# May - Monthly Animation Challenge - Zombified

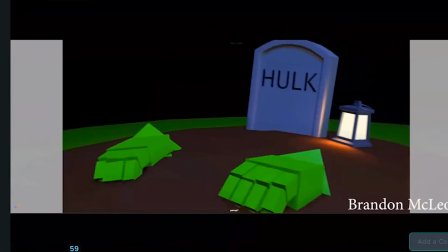[13:28]
And it's really the same with the other hand.
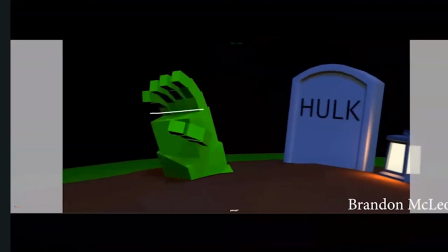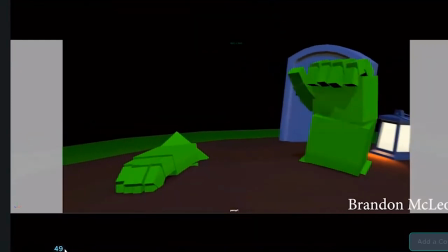[13:41]
I like that one hand comes out first and then the other. Don't lose that along the way.
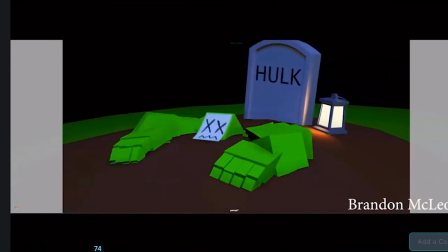[13:47]
When you pull out of the ground,
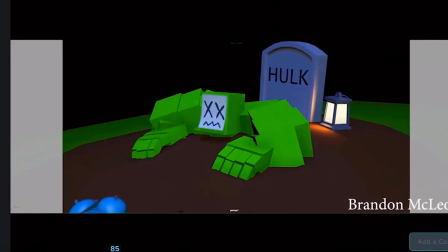[13:49]
it's very difficult for us to pull perfectly even where everything is like horizontal like this in our bodies. and like it's very difficult for us to not favor one side or the other whenever we're doing any kind of move so i think here you really want
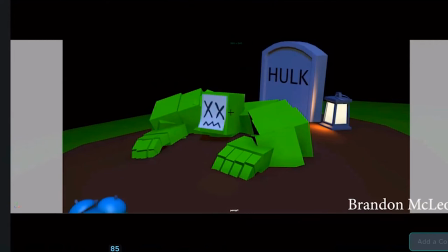[14:06]
to favor one side um maybe like this side for instance so your weight's a little bit more over here the hand just came out right this one's already been there for a little bit so first you know you're pulling here and then you're pulling this way as you're coming up it makes a
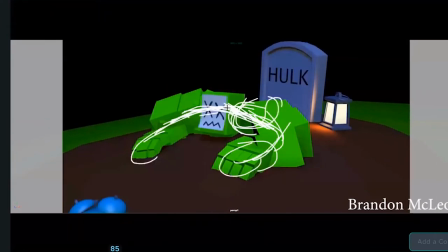[14:26]
little bit more dynamic and I think it works to go this way because as
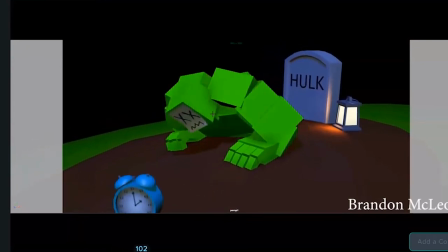[14:31]
you come out you put all of his weight on this side all right so it gives you a nice little secondary
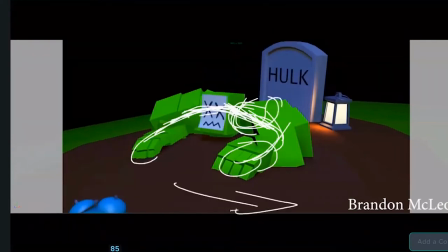[14:42]
action to the movement there makes it more organic and
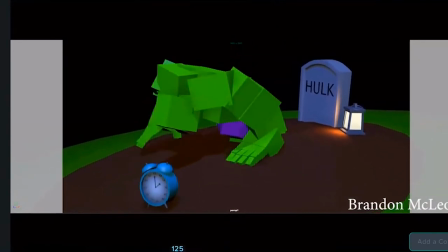[14:49]
that kind of is what sets you up for a problem here because all the weight is on this side.
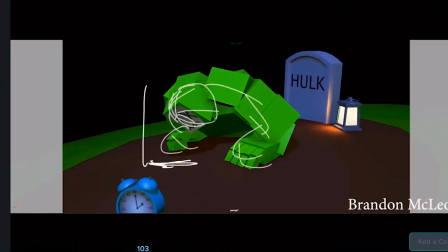[14:57]
We've rotated his massive chest and head and everything over to that arm. So that means it's very difficult for us in real life. If we had all of our weight on one arm, it would be very difficult to pick that arm up and move it forward without just face planting into the ground.
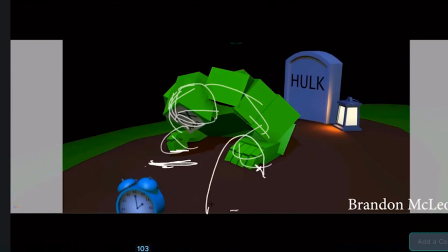[15:14]
So actually this arm is probably the one that should go first. It should go like this and plant, and then you shift weight over to it. and then move this forward, right? Or you just decide to change the weight.
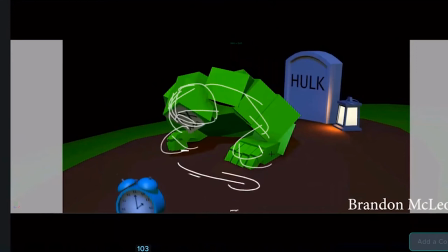[15:32]
So you have him shift this way as he comes out of the ground. So you can go that way and plant there like you do.
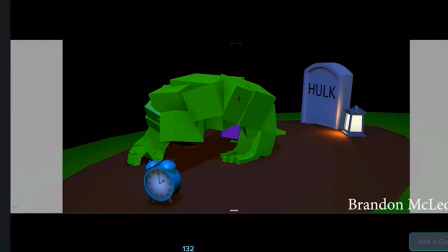[15:42]
So either way you want to slice it there, that's how you would make that feel more natural.
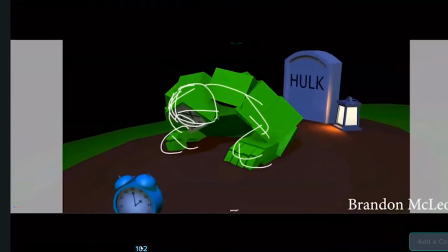[15:48]
The other part of this that would be nice is if you kept, like I'm not a fan of,
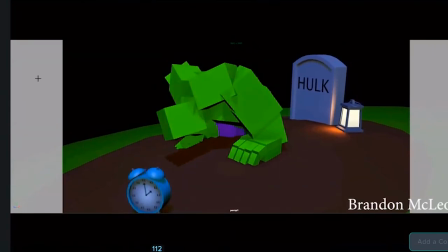[15:55]
like I'm assuming that he's really gripping into the dirt here. You're penetrating through the ground and that's fine because he's climbing out of the ground. I don't want you to worry about particle effects. You're an animator. So I'm glad that you handled this way.
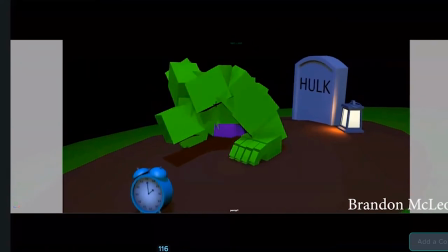[16:08]
But to me, it's just weird to see all those fingers slowly roll out and then that hand lift. I would just keep that curl like he's gripping some dirt And then when he picks it up his hand up picks his hand up and then curls his fingers out, you know for the plant and grab
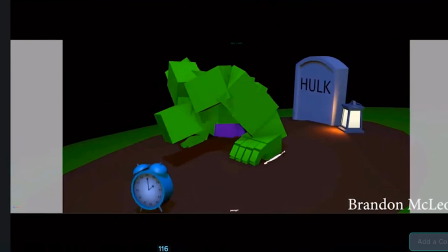[16:29]
But it's making it feel like it can't support any weight either because this just rotates through the ground
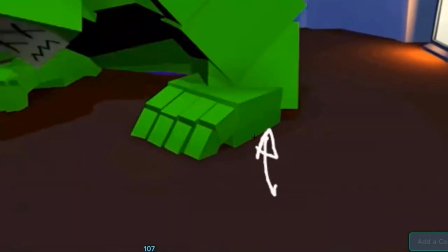[16:38]
So once once the palm of the hands come out of the ground
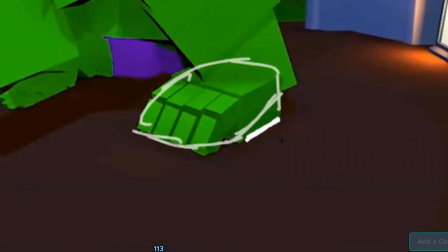[16:44]
You really want to hold this like it's solid like a foot that's on the ground You don't want that to slip through. Otherwise, it feels like you can't hold any weight. So Keep keep that there rotate from this position when you pick the hand up
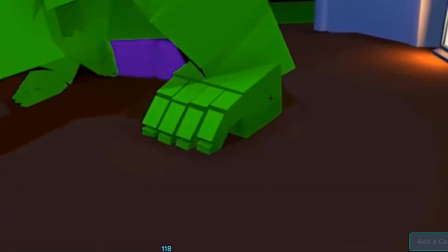[17:02]
You can even just keep this I think Well, you could wrote I think you will need to rotate it from this pivot
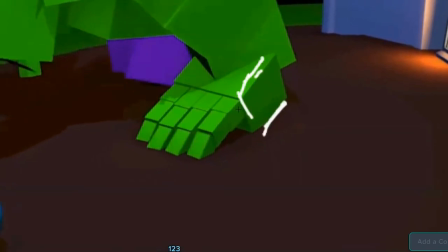[17:12]
Okay, so that will give you Much more solid weight with those hands like they're actually holding him in You know supporting him
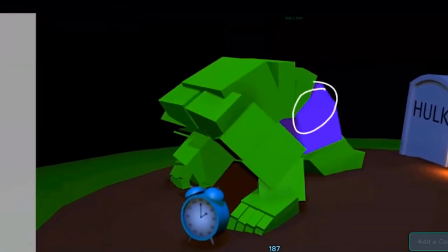[17:26]
It would be nice to get more of a street in this look so this leg so when the hip takes off this leg stay behind
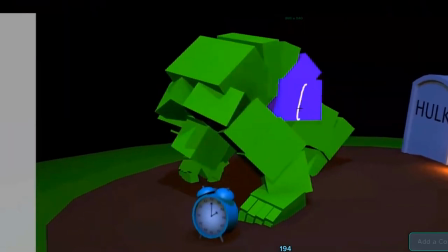[17:35]
Just a little bit and then it starts to catch up with those hips So you create a little bit of overlap in there that would have been cool
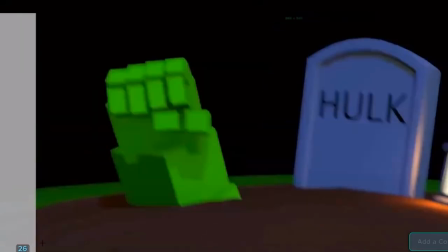[17:45]
But it doesn't feel too bad right now I think those are the main body mechanics notes that will really make a big difference in in your
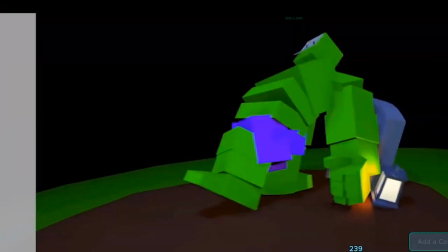[17:52]
animation um and like i said you've already done a pretty good job with the arms and the spine and the head making them not wall smack and the overlap float um this is just how you take it to a higher level you know something that you would
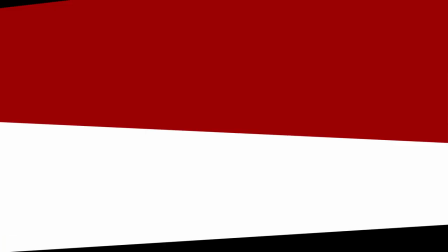[18:06]
do if you're working on avengers animating the hulk last my last notes for you i told you i was going to talk about entertainment
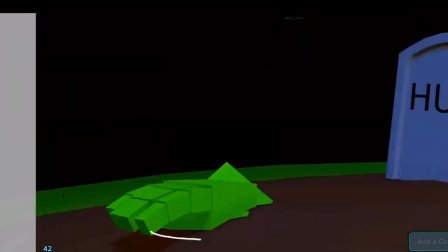[18:13]
i think because it's zombie hulk you know like it's funny that he's annoyed and smashes stuff and comes out of here i
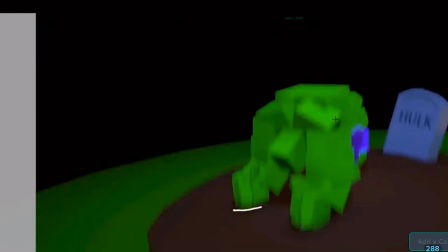[18:21]
just think it's so typical of a choice to have the whole rear back do this and then slam on the ground and that's where the shot ends i feel like there was an opportunity here maybe do something different like a different move maybe as he goes back one of his arms flop off or when he slams
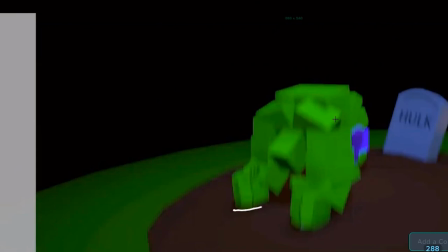[18:39]
down on the on the clock at the end uh you know we we see uh one of his limbs get disjointed and uh uh you know he has some kind of a zombie problem you know or things fall out of place uh it could have been entertaining more entertaining that way to end on that note
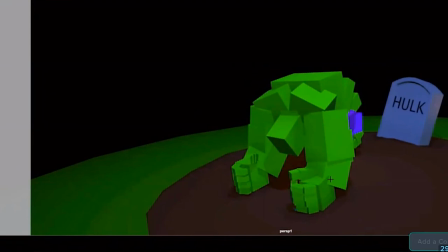[18:57]
where he smashes stuff but he can't quite smash hulk smash like he used to you know because his limbs are falling off um to make it clear that he smashes the clock too like it
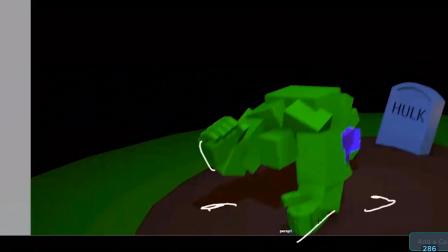[19:10]
would have been of cool to see some pieces fly off but that's just like
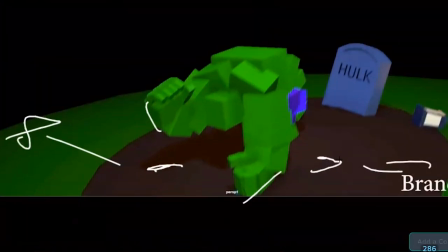[19:14]
extra clarity and fun to have like you had just had a couple a couple a couple of clock pieces go in different directions when i've been cool um
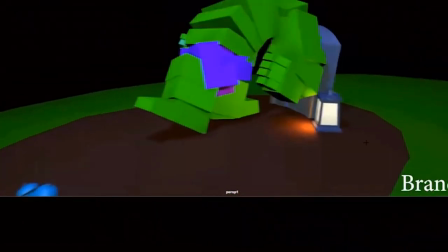[19:24]
and i didn't quite get this move when i first watched it like i get that he was
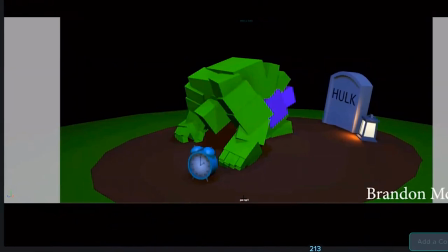[19:31]
you know zombified and he's kind of like waking from a long sleep and and slamming back um
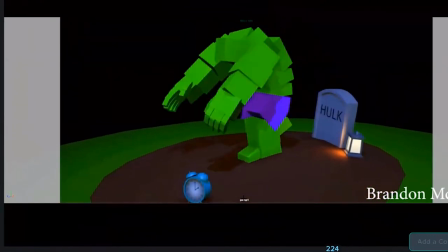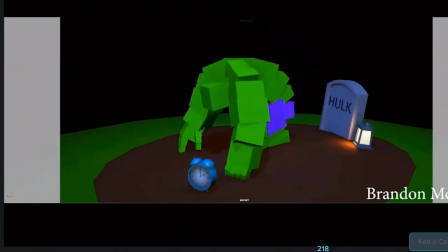[19:44]
I just would have liked that to be shorter so that it's kind of like he stumbles backwards and then goes like straight into the Hulk smash anticipation.
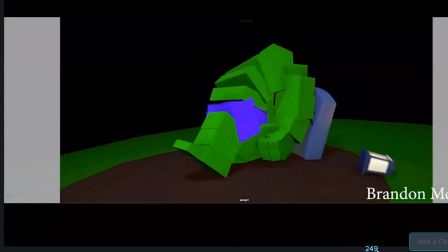[19:58]
Because right now when he goes into this move, it takes about as long as it takes him to go into this and then come down.
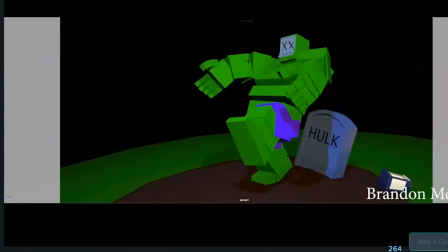[20:08]
And to get there a little bit quicker, you could have shot those arms back faster and gotten here and held this longer so that it was a bit snappier um but yeah that's that's my note on
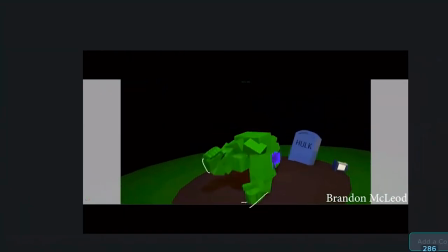[20:23]
entertainment is we could just have a better like like an ending gag on this that he you know he's not just the same old hulk as usual so i hope you really enjoyed this brandon i hope it was helpful gave you some ideas
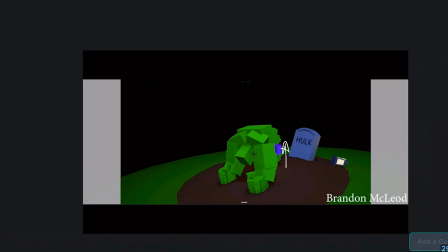[20:37]
on how to push mechanics further and then uh also you how you can take your entertainment to another level with future pantomimes and shots that you do. Let me know what you think and I hope to see more animations from you going forward. We'll keep these monthly challenges going. And that's it. I hope that you enjoyed watching those animations and the critique as well. If you participated in the challenge, I really love seeing your work and seeing you take the time to practice your animation.